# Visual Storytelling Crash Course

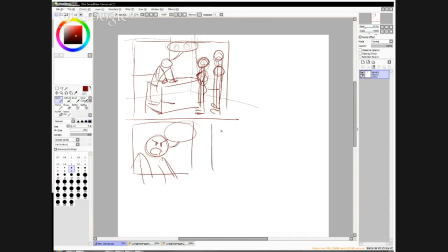[4:06]
And Lois replies, but you didn't send us to the right place, and this is why we didn't get the story. So she replies.
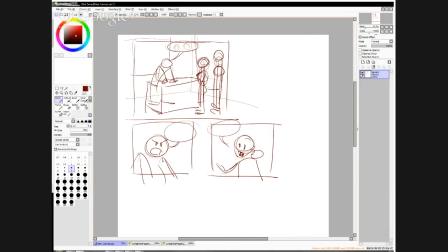[4:22]
Now, I've done something here where I've got the two characters who are talking to each other, but they are, on the paper, actually facing each other. If I'd drawn Lois,
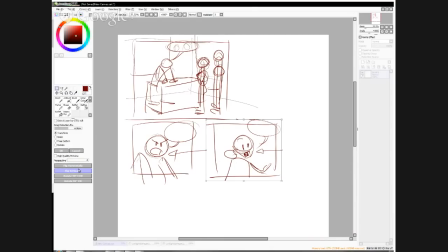[4:41]
if I'd drawn her like this, then it doesn't look like she's speaking to him. It actually looks like she's talking to the wall or something. She's not having the conversation with him. This is called, this is due to something called the axis, which I'll get back to later.
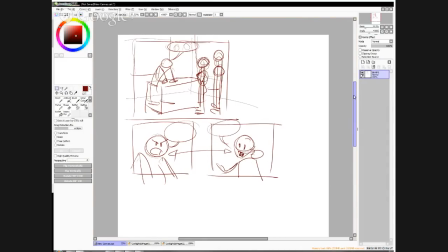[5:02]
we'll cancel that. So we've got our full shot, and this is called a medium shot. The medium shot can go from about the waist, go back to pencil, about the waist of the character to about mid-shoulder,
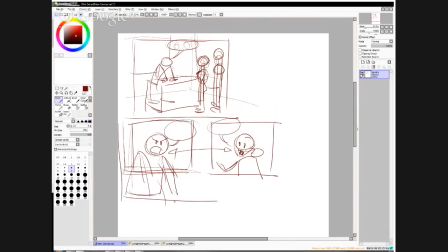[5:22]
like this size to this size is called a medium shot.
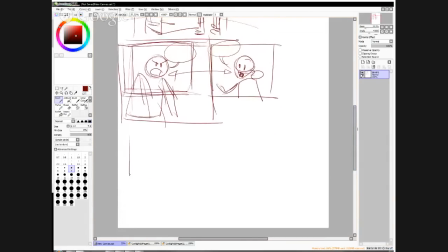[5:28]
You follow that up with a close-up. Of the character, which can be pretty much just head, maybe beginning of shoulders.
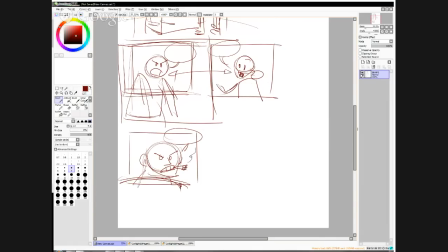[5:50]
And he's chewing on his cigar. Oh no, they're not smoking anymore. Anyways, so he's talking. This is a close-up shot, and maybe the extreme close-up of Lois
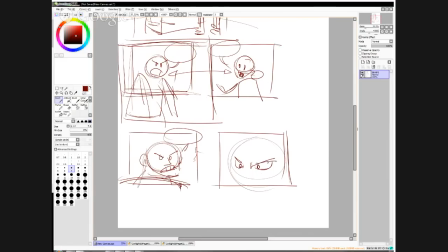[6:13]
making her point. She can be cropped really close. Black pencil. She can be cropped really close to say, hey, you're not actually listening to me.
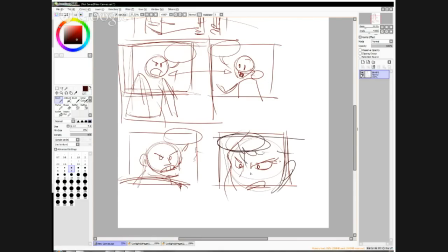[6:31]
So this, by going to the close-up, you're increasing the intensity of the emotion of the conversation that's going on. By going bang, bang, closer, closer, you're really increasing the tension between the two characters.
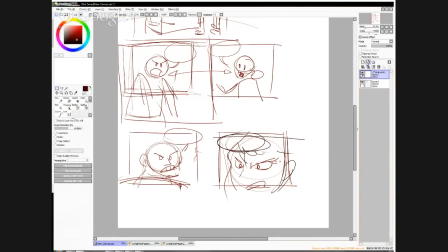[6:50]
And then, that's not what I want. That's what I want. That's not what I want. This is what I want. And then, all of a sudden,
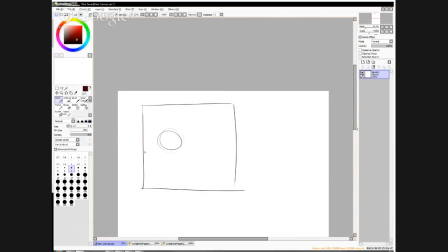[7:06]
you can... You can break back to a wider shot
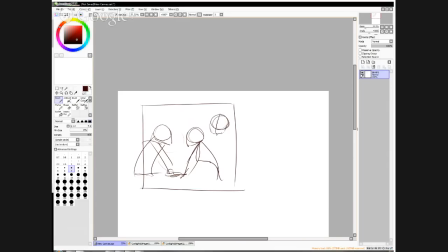[7:22]
to include your third character or to reduce the tension. With Clark going, sorry, but aren't we getting away from the point here?
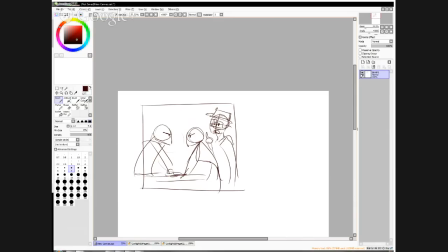[7:41]
Maybe we should be a little bit more concerned about the fact that the other journal has stolen our story and not so much about the contents of the story itself. Or something like that. It can be anything.
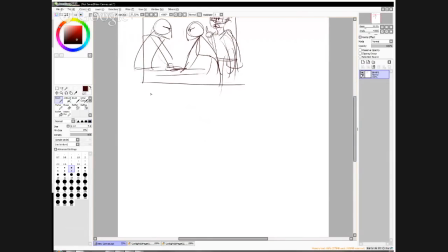[7:54]
Now, the thing about crossing the axis that I mentioned earlier, when you've got a conversation going on between two people, or three, depends, you've got one character here, and he's behind his desk, and you've got Clark standing here,
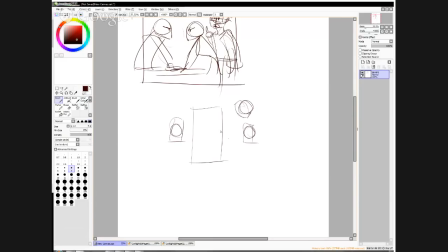[8:11]
and you've got Lois, who originally was standing here, but now is leaning over the desk, but it doesn't matter.